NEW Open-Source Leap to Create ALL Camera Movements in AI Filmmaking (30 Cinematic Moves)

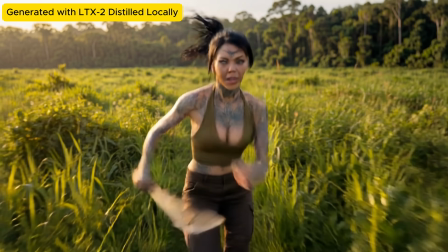[0:00]
LTX just dropped the best open source AI video generator,
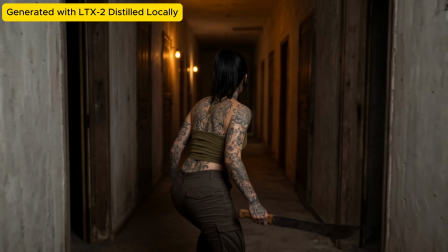[0:03]
and it allows me to create 20 seconds long 4K AI videos with native audio and spoken dialogues.
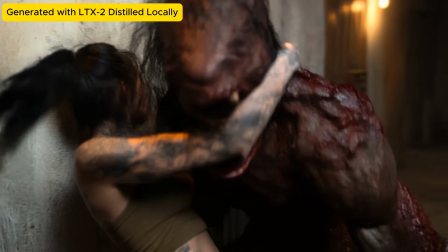[0:10]
With this model, you can create advanced cinematic camera movements locally and completely free.
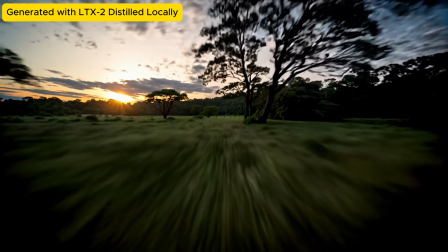[0:16]
You can generate next-level AI videos with just 2 GB VRAM, optimized for NVIDIA RTX GPUs.
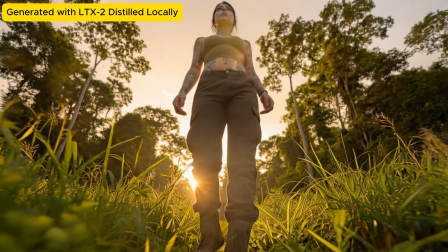[0:24]
The model uses 19 billion parameters for audio plus video generation, a meaningful leap in open source capabilities.
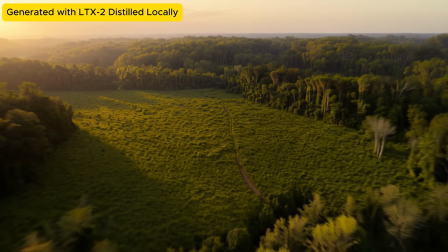[0:32]
Let's see how it's all done in practice. The Distilled model, which is faster and optimized for performance.
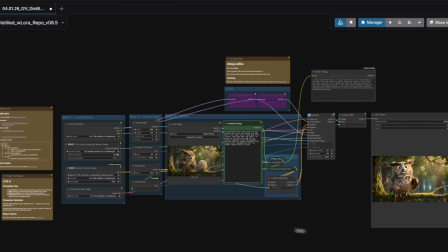[0:38]
I'm using LTX2 Distilled model on Hugging Face,
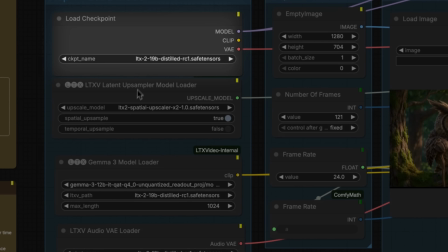[0:42]
but I will also show you how you can run it on ComfyUI on your own computer in the second part of this video.
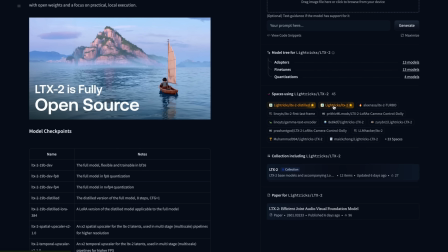[0:48]
So on model's Hugging Face profile, if you click on here or here, you can use either full model or Distilled model online.
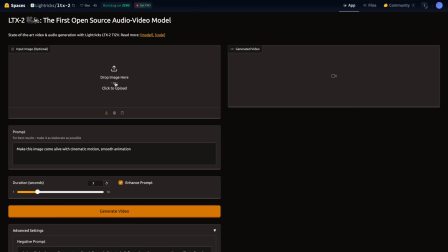[0:56]
These links will take you to online generator. You can drop your image if you want to use an image to video option and write your prompt.
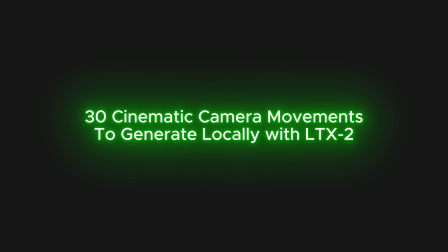[1:05]
It's quite straightforward. Now let's see capabilities of LTX2 models. I would like to start with showcasing some of the cinematic camera movements to elevate your AI films and take them to the next level.
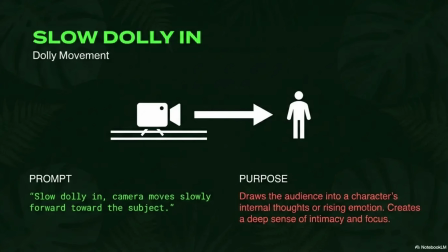[1:17]
Starting with slow dolly in camera motion. The purpose here is drawing audience into the character's internal thoughts or rising emotion.
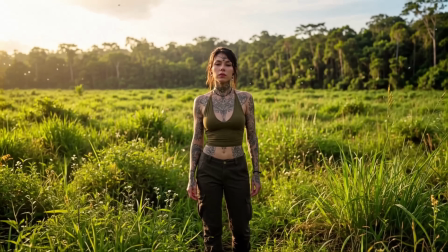[1:25]
It creates a deep sense of intimacy and focus.
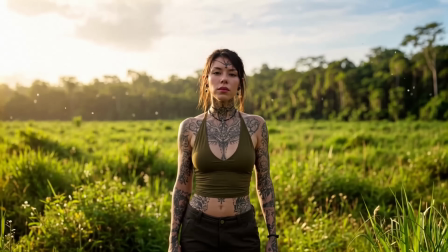[1:28]
For prompt, you can write something like slow dolly in, camera moves slowly forward towards the subject.
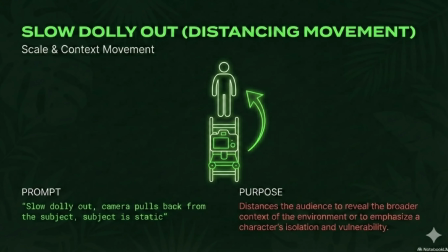[1:35]
A slow dolly out is opposite. Its purpose is distancing the audience to reveal the broader context of the environment. Or maybe you want to isolate your character and have an emphasis on that.
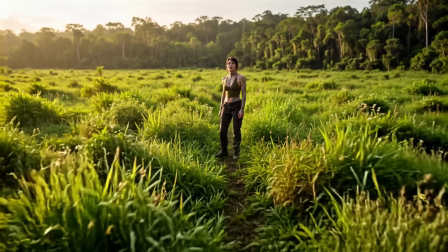[1:48]
It shows vulnerability. For prompt, you can write slow dolly out, camera pulls back from the subject,
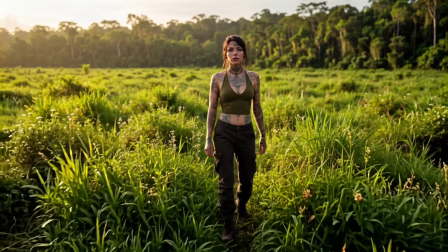[1:54]
and subject can be static or can be moving depending on your creative choice.
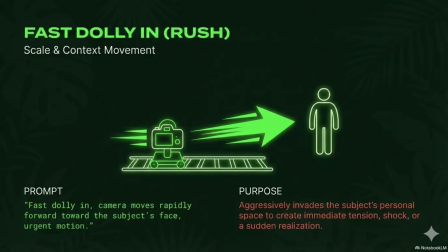[1:59]
Fast dolly in is aggressively invades the subject's personal space to create immediate tension, shock, or a sudden realization.
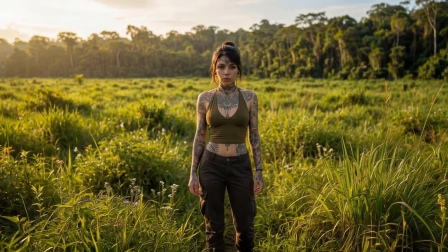[2:08]
Write fast dolly in, camera moves rapidly, forward towards the subject face, urgent motion.
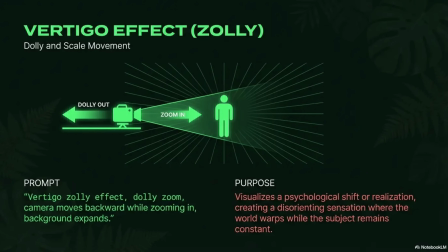[2:14]
Vertigo effect, also called Zolly effect, visualizes a shift or creates a disorienting sensation where the world warps while the subject remains constant.
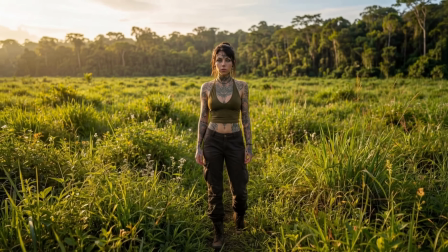[2:25]
To achieve this, write Vertigo Zolly effect, Dolly Zoom, camera moves backward while zooming in, background expands.
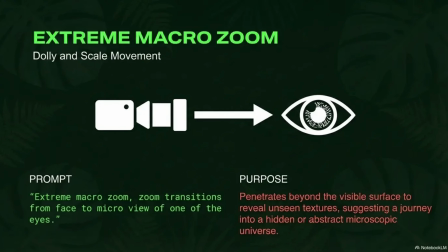[2:33]
Extreme macro zoom plays with the scale. It penetrates beyond the visible surface to reveal unseen textures,
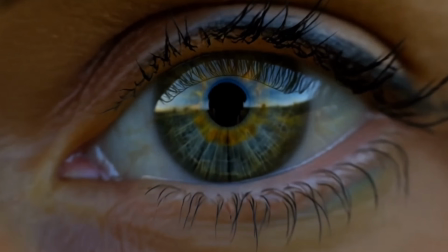[2:41]
details, or suggesting a journey into a hidden or abstract microscopic universe.
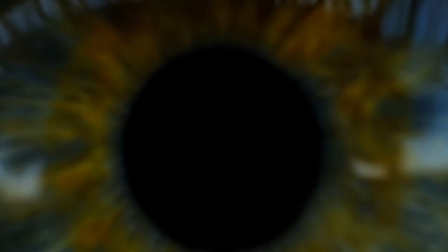[2:46]
Write extreme macro zoom. Zoom transitions from face to micro view of one of the eyes.
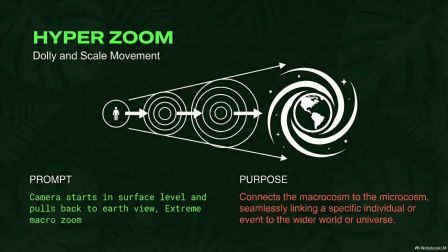[2:53]
Hyperzoom or zoom out connects the macrocosm to the microcosm,
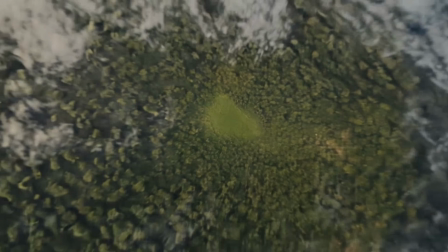[2:58]
seamlessly linking a specific individual or event to the wider world or universe.
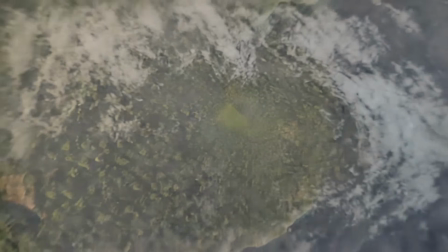[3:03]
Write camera starts in surface level and pulls back to the earth view, extreme macro zoom.
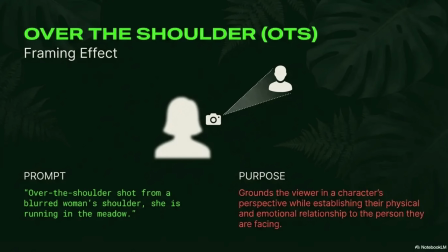[3:09]
Over-the-shoulder shot plays with the framing. The purpose is grounding the viewer in character's perspective while establishing their
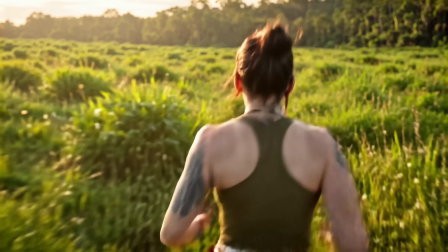[3:17]
physical and emotional relationship to the person they are facing or to the environment they are moving.
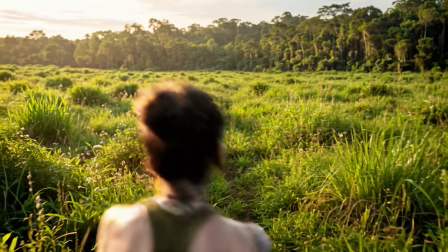[3:23]
If you want to achieve this effect, write over-the-shoulder shot from a blurred woman's shoulder.
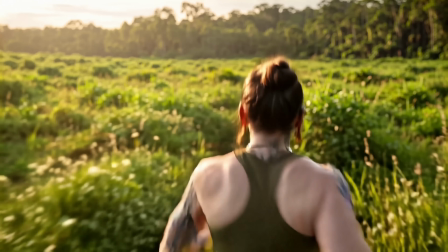[3:28]
She is running in the meadow. Of course, you can change the context according to your character or environment.
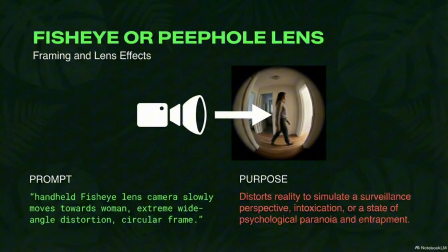[3:34]
Fisheye or peephole lens. This distorts reality to simulate a surveillance perspective, intoxication, or a state of psychological paranoia or entrapment.
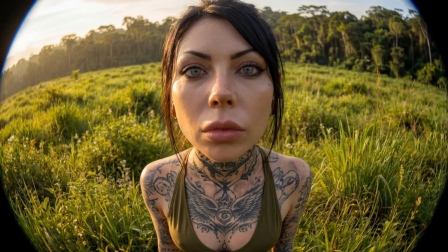[3:45]
Use the prompt, static or handheld fisheye lens camera slowly moves towards woman, can be also static, extreme wide-angle distortion, and circular frame.
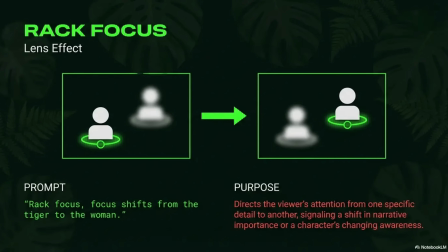[3:56]
Rack focus is a lens effect. It directs the viewer's attention from one specific detail to another,
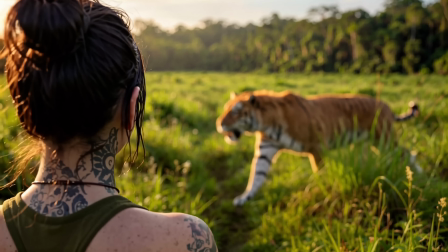[4:03]
signaling a shift in narrative importance or a character's changing awareness.
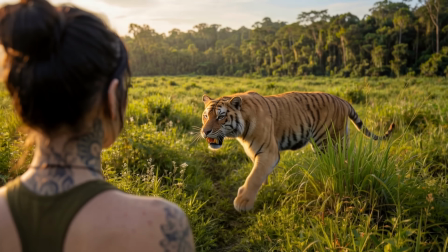[4:08]
Use prompt, rack focus, and specify what kind of shift you want to have.
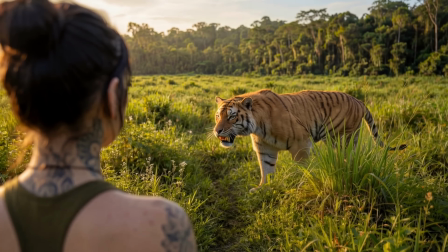[4:12]
In this example, focus shifts from the tiger to the woman.
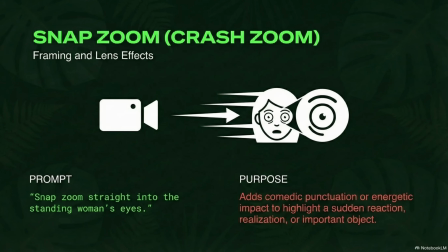[4:16]
Snap zoom or crash zoom adds comedic punctuation or energetic impact to highlight a sudden reaction,
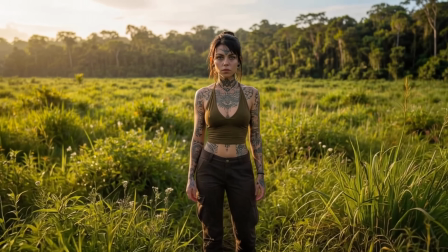[4:24]
realization, or an important object. Use prompt, snap zoom straight into the standing woman's eyes.
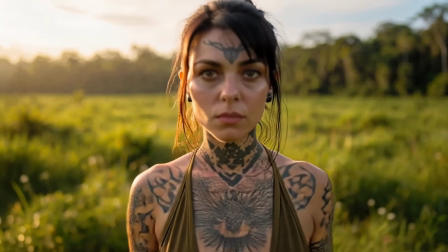[4:31]
Combine keyword snap zoom with the specific element that you want to focus on.
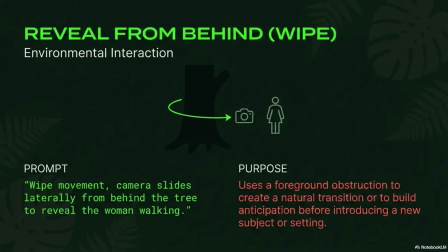[4:35]
Reveal from behind uses a foreground obstruction to create a natural
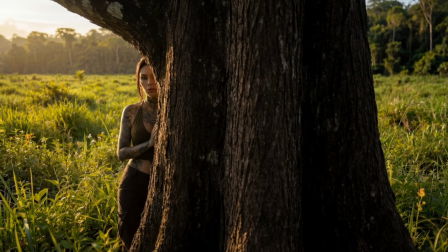[4:41]
transition or to build anticipation before introducing a new subject or setting.
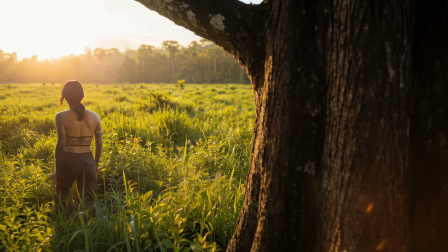[4:45]
In this highly cinematic shot, you can create incredible revealing moments. Use the prompt, wipe movement.
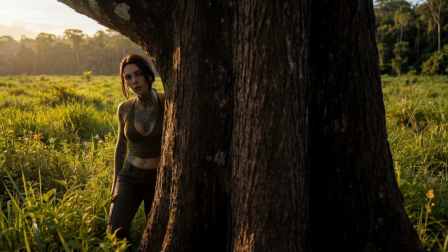[4:52]
Camera slides laterally from behind the tree to reveal the woman walking.
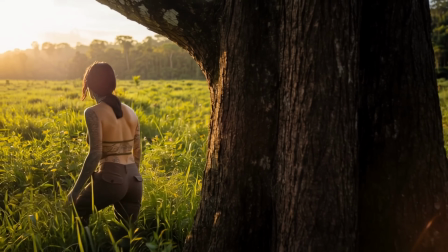[4:57]
Tilt up.
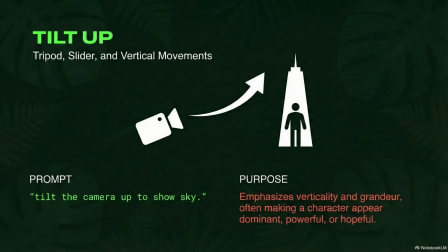[4:59]
emphasizes vertically and grandeur, often making a character appear dominant, powerful, or hopeful.
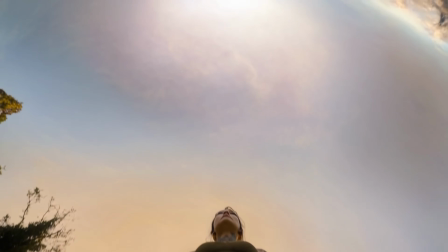[5:06]
Use the prompt "Tilt the camera up" to show the sky.
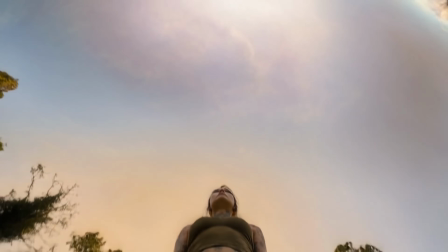[5:09]
It is important to add "to show the sky" hint to have an accurate, proper camera tilt-up motion.
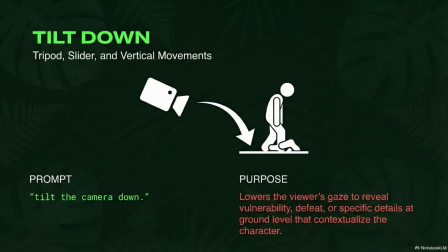[5:15]
Tilt down is the opposite.
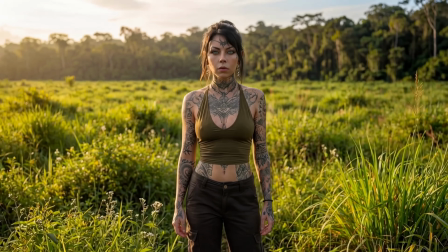[5:17]
It lowers the viewer's gaze to reveal vulnerability, defeat, or specific details at ground level that contextualize the character.
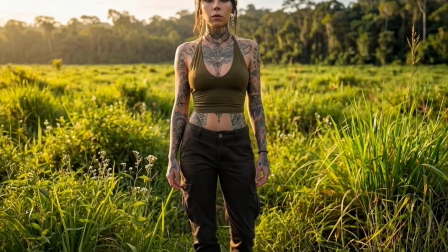[5:26]
Use the prompt "Tilt the camera down" and you can add "to show X," meaning that if there's a detail you want to show on the ground,
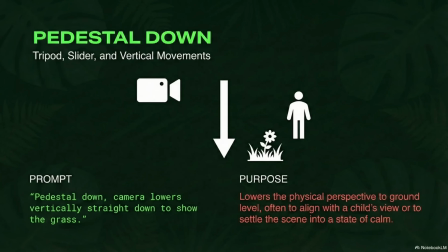[5:34]
you can specify that in your prompt. Pedestal down is a vertical movement.
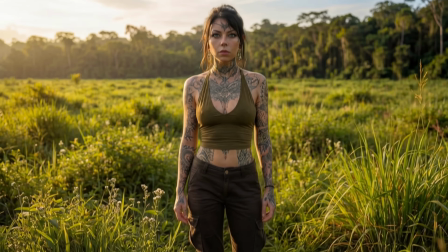[5:38]
It lowers the physical perspective to ground level, often to align with the child's view or to settle the scene into a state of calm.
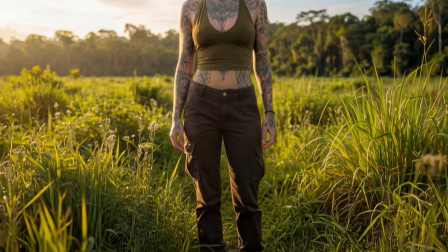[5:47]
Use the prompt "Pedestal down." Camera lowers vertically straight down to show the grass.
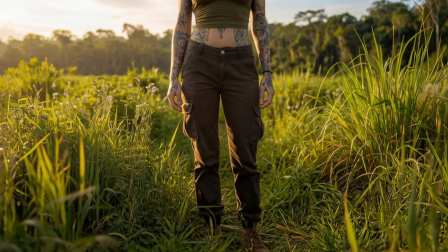[5:53]
You can exchange grass with ground or asphalt or whatever is required for your context.
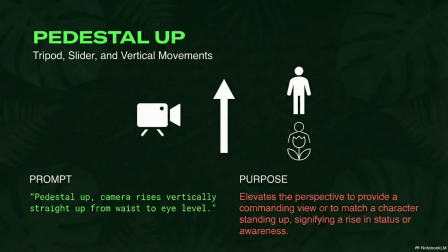[6:00]
Pedestal up is the opposite.
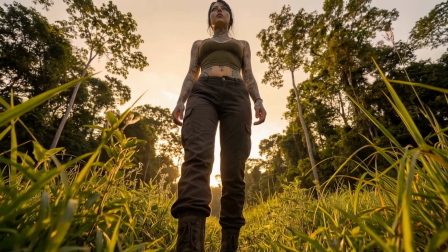[6:01]
It elevates the perspective to provide a commanding view or to match a character standing up, signifying a rise in status.
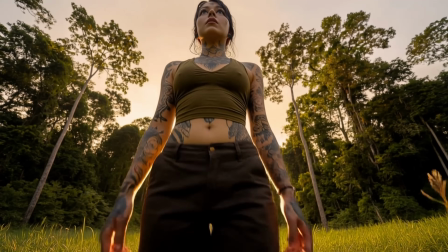[6:10]
Camera rises vertically, straight up from base to eye level. Another vertical movement is crane up.
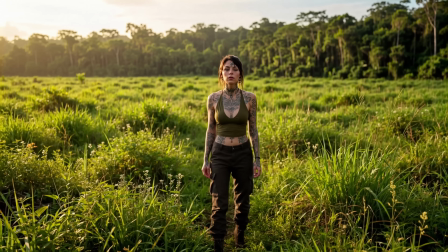[6:16]
It detaches the viewer from the immediate action to show the vastness of the setting or the insignificance of the character within it.
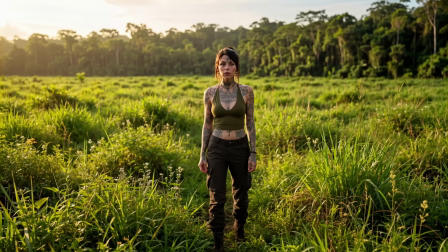[6:25]
Use the prompt "crane up." Camera lifts high into the air. Opposite camera motion of this is crane down.
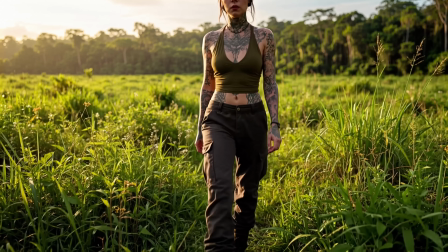[6:32]
And this moves from a detached contextual view into the intimacy of the scene, grounding the story in a specific moment or character.
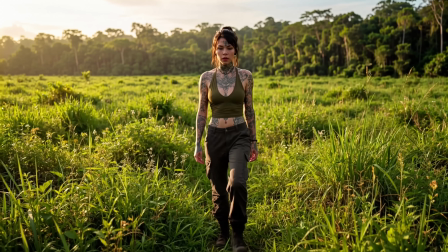[6:40]
Use the prompt "crane down." Camera descends slowly to the subject.
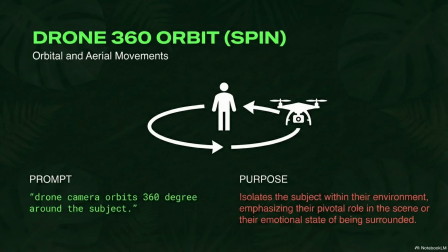[6:44]
Drone orbit is orbital and an aerial movement.
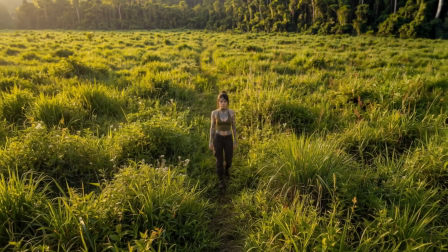[6:48]
It isolates the subject within their environment, emphasizing their pivotal role in the scene or their emotional state of being surrounded.
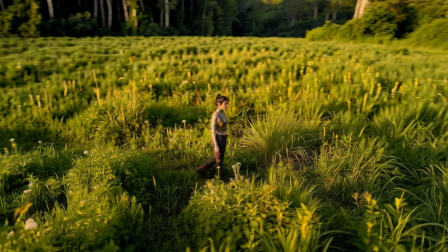[6:56]
Use the prompt "drone camera orbits 360 degree around the subject."
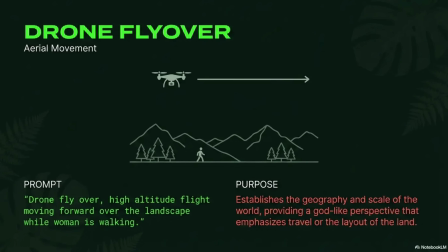[7:02]
Drone flyover establishes the geography and the scale of the world,
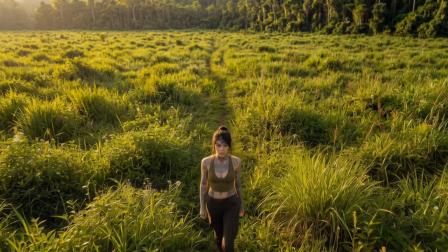[7:07]
providing a godlike perspective that emphasizes travel or the layout of the land.
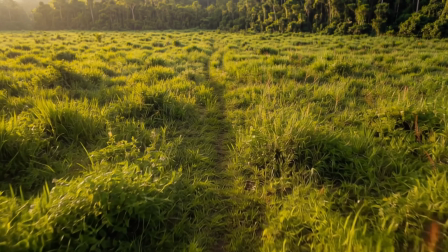[7:12]
To achieve this, use the prompt "drone flyover." High-altitude flight moving forward over the landscape while woman is walking.
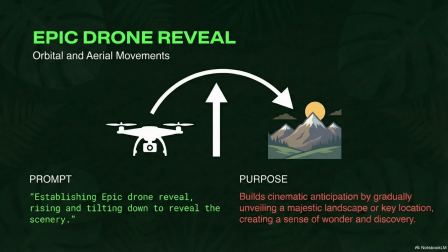[7:21]
Epic drone reveal builds cinematic anticipation by gradually unveiling a majestic landscape or a key location,
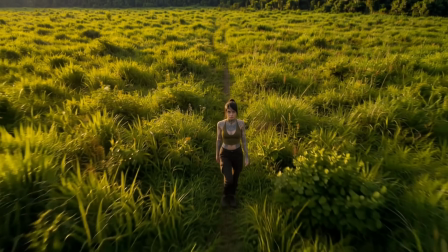[7:28]
creating a sense of wonder and discovery.
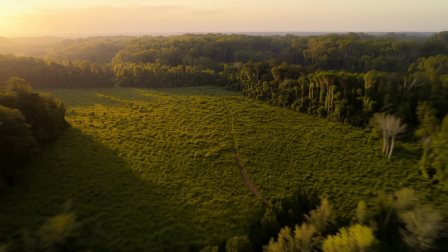[7:31]
Use the prompt establishing epic drone reveal, rising and tilting down to reveal the scenery.
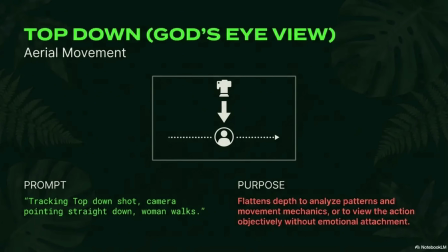[7:38]
Top-down or God's eye view flattens depth to analyze patterns and movement mechanics,
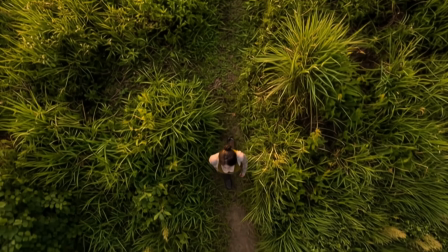[7:44]
or to view the action objectively without emotional attachment.
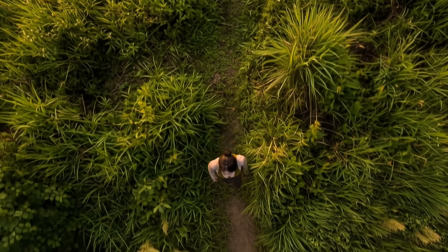[7:48]
Use the prompt tracking top-down shot, camera pointing straight down, woman walks.
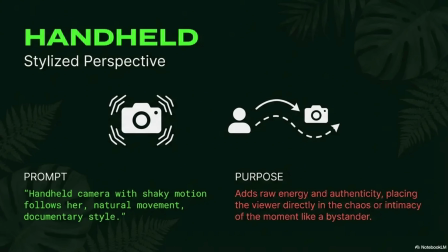[7:54]
Handheld shot adds raw energy and authenticity,
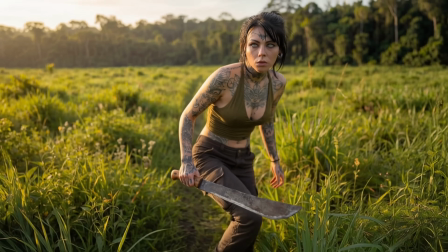[7:58]
placing the viewer directly into the chaos or intimacy of the moment like a bystander.
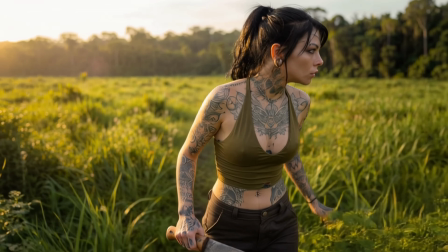[8:03]
Use the prompt handheld camera with shaky motion follows her, natural movement and documentary style.